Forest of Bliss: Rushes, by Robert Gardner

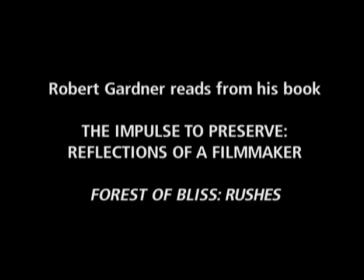Forest of Bliss, Russia's, Cambridge, Massachusetts, April 1985.
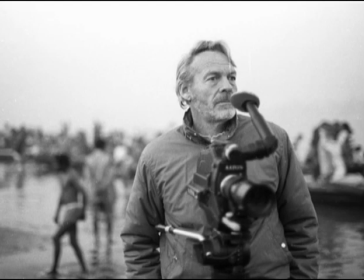I am about to begin viewing the footage of Forest of Bliss, the working title I'm using for the film that I have just shot in India.
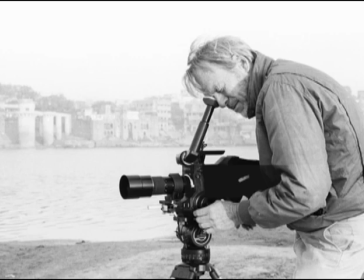Often, when I look at a film I've shot, I'm able to recall much about the day, even the instant I was looking through the camera's viewfinder. writer.
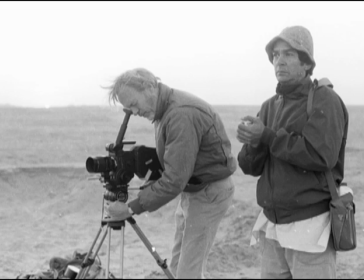Such recollections are sometimes quite detailed. I might remember, for example, what I was wearing or had had for breakfast, what persons were with me, and what we said to each other.
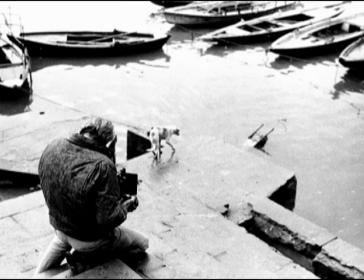I think there is little question that innocent fragments of sensory actuality can evoke a whole array of memories.
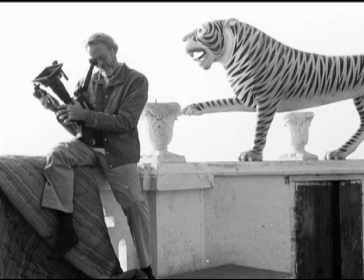In the account that follows, I will try to make use of this striking property of film to recover what I was feeling and thinking as I worked. In 1961, when I was planning work in New Guinea, I had not yet formulated a working distinction between fact and truth,
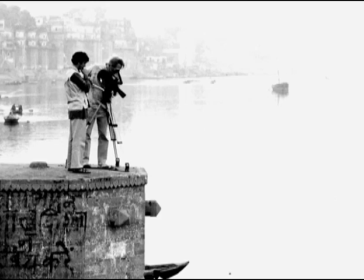document and insight, observation and vision.
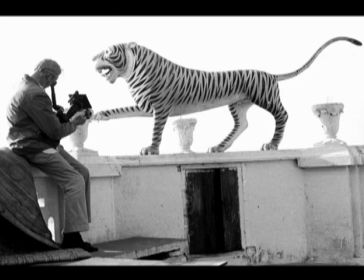This accounts for the tension I now see between the requirements of science and of art in my film Dead Birds. In Banaras I expected to be free of those kinds of concerns, and yet,
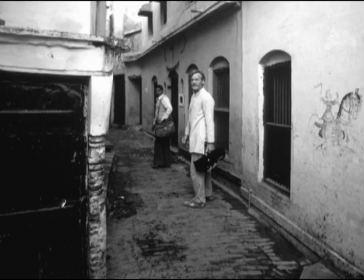quite apart from the almost purely acrobatic matter of inserting oneself bodily into the crowded alleyways,
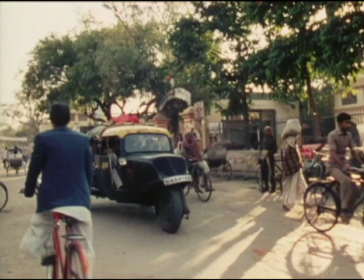there was the conceptual predicament of how to make sense of the chaos I saw in Panaris as a whole.
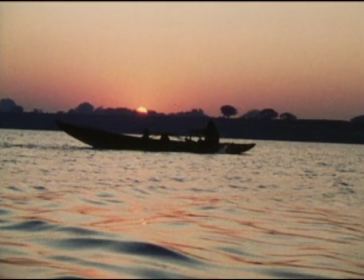The footage I am looking at was shot on the 11th of December, 1984, soon after getting to Panaris.
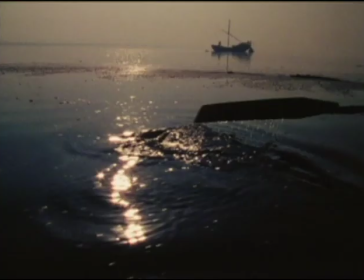I think it might even be the next day. I cannot be sure because I have also lost the little diary in which I noted my whereabouts on a daily basis.
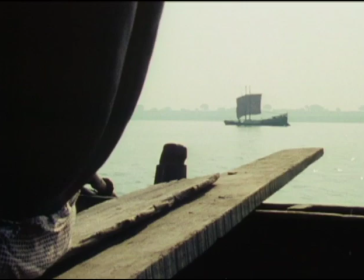These first shots are of a man rowing me in his boat down the river. There are close-up details of the oars as they rotate in the makeshift oar locks.
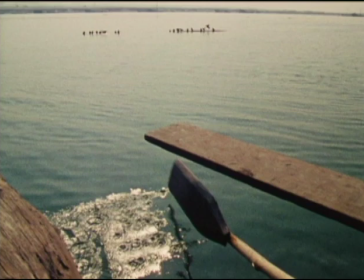Other shots show the blades of the oars going into the water.
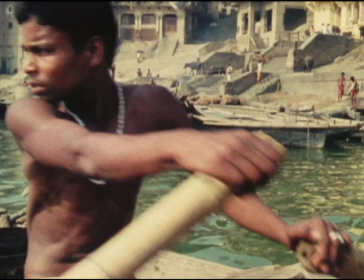Sometimes one sees in the background rather obscurely and a little out of focus the city of Benares on the west bank.
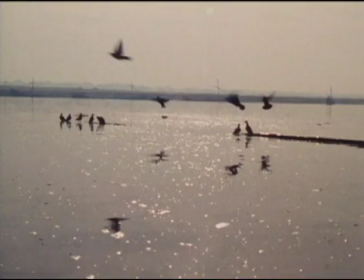The east bank is largely deserted.
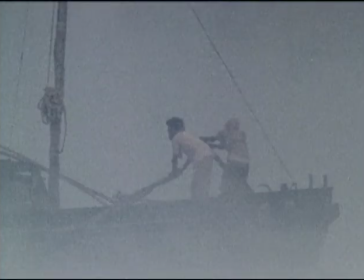From the time I first began thinking of making a film in Benares, a boatman was an essential figure in the larger landscape.
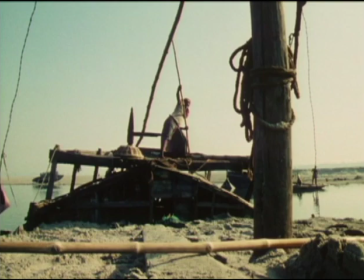Boats and boatmen put me in mind of my own mythology, of the sticks, of crossing a river and getting to the farther shore.
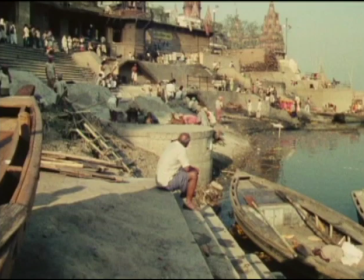The scene I am watching is of Manakonakargot.
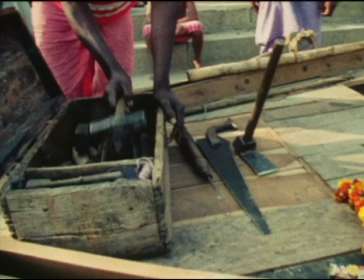It is actually about three hundred feet south, where a carpenter is filling holes in the bottom of an old boat with new pieces of wood.
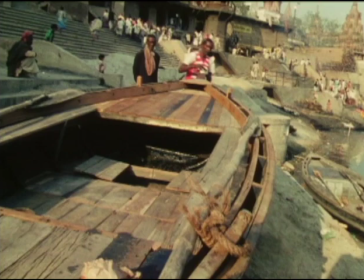I am trying to convey an idea of what goes on behind and beyond the boat. I want the boat in some way to stand for redemption. After all, it is being reborn, remade, reconstituted.
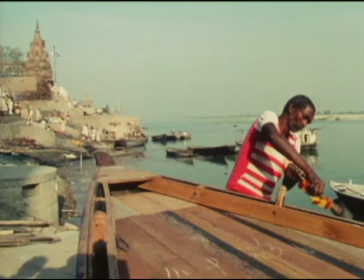Beyond this boat is one of the most powerful locales in the vast and sacred geography of India.
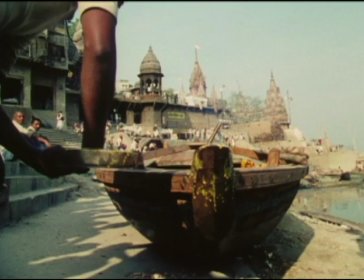This is where Vishnu used his discus to dig an enormous hole that was then filled with the sweat of Krishna's asceticism.
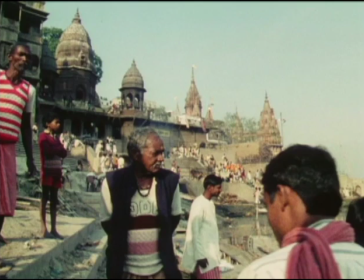Now it is a place of utmost sanctity for millions of practicing Hindus. but especially for those who come here on pilgrimage, or simply to die.
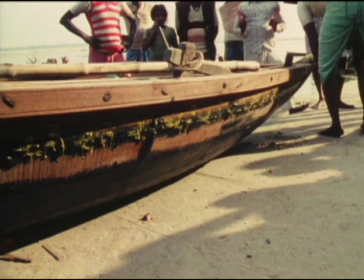I remember this day very well. I had felt extremely lucky to find this particular work in such close proximity to Manneconica God, and to be able to use it to distance the immediate immensities of the burning ground.
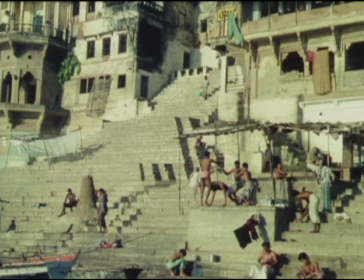The stairways themselves are also an important visual motif. I had decided long before coming that steps would be important indicators
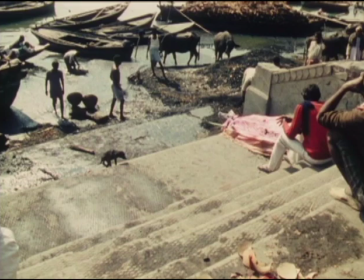of transition between life and death as much as between the river and the city.
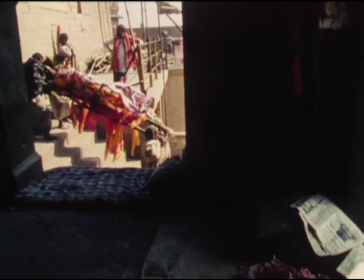One goes down the stairways to reach the river and up to reach the city.
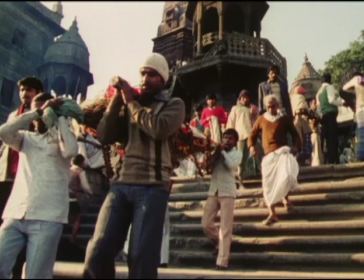They also lead, of course, to the cremation ground.
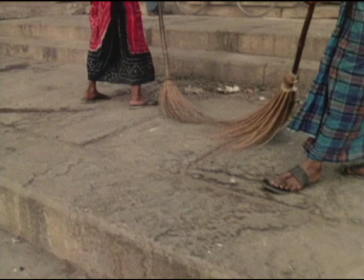This is the first effort I've made to work with steps, but I'm sure there will be many more such images in this footage.